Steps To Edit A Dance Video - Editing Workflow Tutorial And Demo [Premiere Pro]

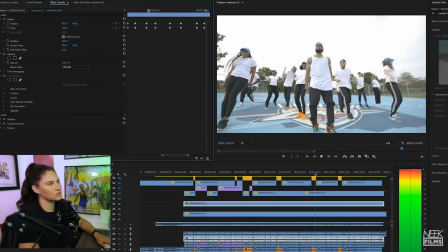And for dance videos, I don't do a lot of eases. I just don't think it's necessary for dance videos.
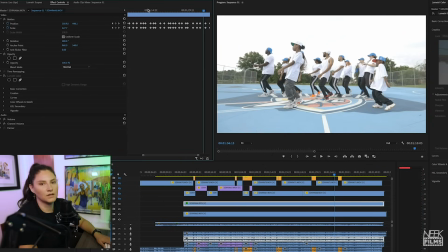It's kind of nice to have it like a little sharp. We really I think this was the first one we did. Usually with the first take we do, I don't really use it because people think that they're into it and then they do the next one and it's like okay that was a lot better with any dance that you're filming especially with groups though there are key points that you need to get the perfect shot the right shot for that part of the dance so I know that there was at least twice that I really was
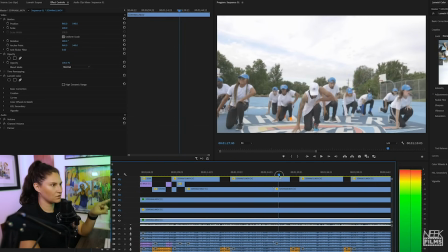happy with the way that I captured their like drop down so this one is not one that I like it unless I do a like zoom down with them.
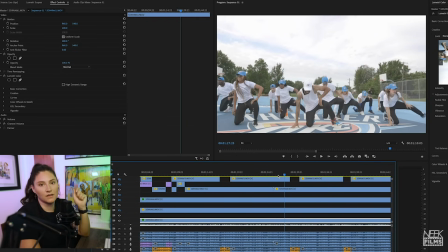And I could. And if I end up liking that better than what I, what any of my other shots are, I'll do that.
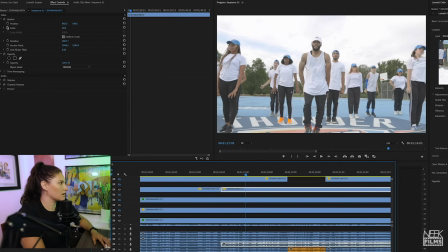So I'll show you what I mean. They start moving right about there. So I grabbed that and I put a keyframe in position and scale.
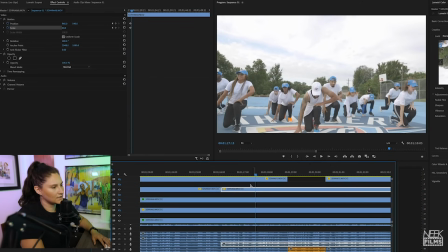And I, right when they hit it right at the end, I zoomed down with them
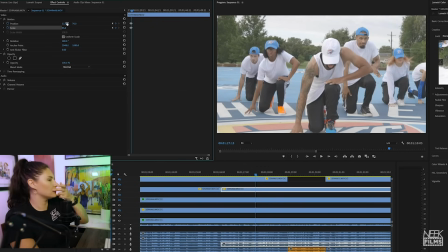so that they're completely and I will make it go in the middle of the frame so I do that and then
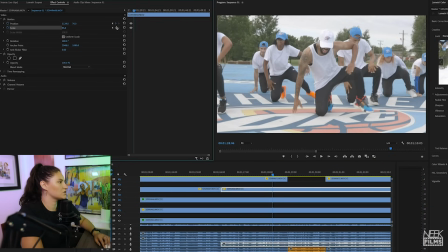make sure okay so here it like starts to move the camera moves but I want to keep him in the center
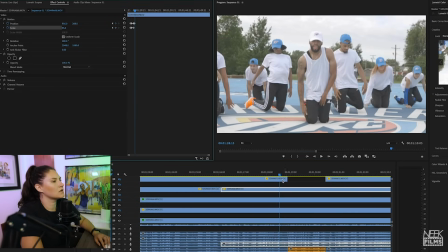so I do this and then
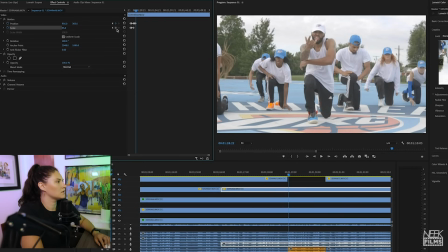let's do this and click that I'm
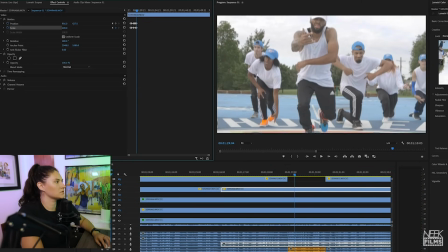gonna go 100% in
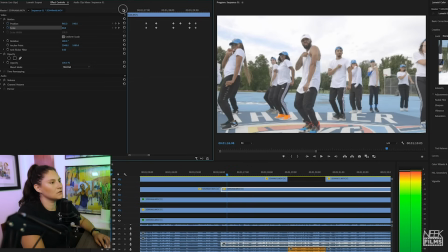popcorn earlier. Sorry, but okay. So let me show you what it looks like.
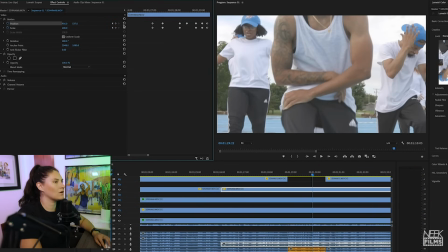So here he starts to get out of frame. So I'm going to go back out to 50%.
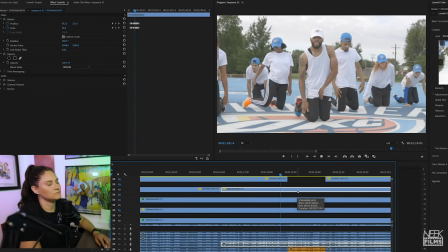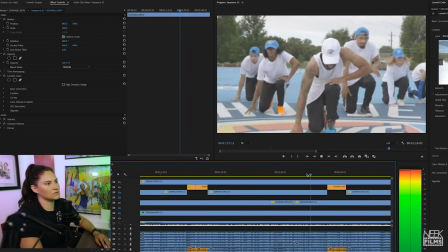Let's see what the closeup looked like.
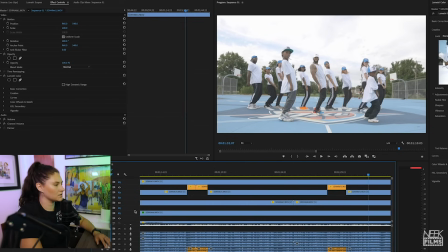Yeah. See, that's so much better right there. I'm going to keep going down. I'm going to mute this track so I could just focus on this. And something about dance videos, a lot of videographers, and this is something that I've learned is that you can't, uh, just edit to video. You have to edit to the dance. Basically at the end of the day, if you think a shot is really dope, but the dancer messed up or it doesn't look, they weren't hitting it as good. The dancer is not going to like it and they're going to want it changed. So you have to, um, really edit to the dance and make sure that everybody in there is doing exactly what, um, you know, they need to be. Sometimes if it's like a tiny mess up at the back, like you don't really see it, but you know, you want to make sure that you're not just editing to your shots. That's important. You definitely need to have like musical abilities. Um, like you need to understand music just as a dancer understands music. You need to understand as an editor. I've seen some horrible dance videos. Editor, I'm like, do you even listen, bro? Do you listen to music?
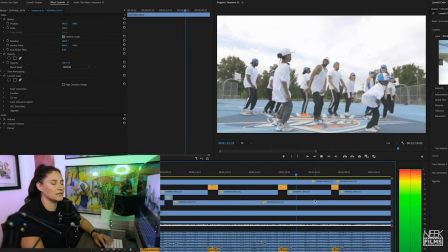Another important part is when the kids run in, we got to find like the best shot for that because that's a super dope part.
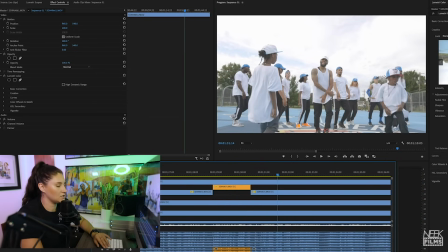Yeah, see there, lost it. I did not see them in that shot. So that will not be going into the like pile.
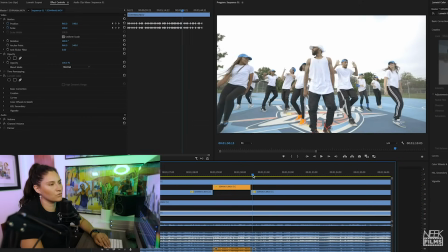I think that I got it really good
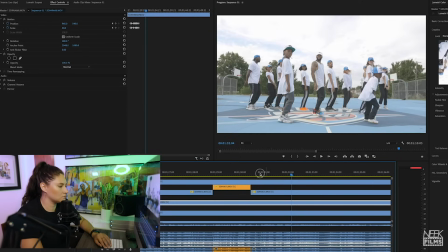on a wide shot like you could really tell what was going on oh they were struggling yeah that's why we
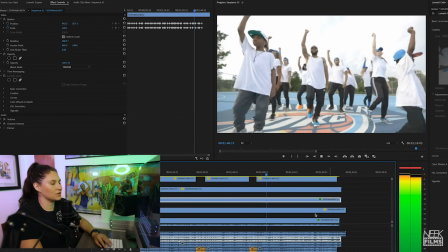i'm just gonna do this because i don't even want to trick myself to go back over there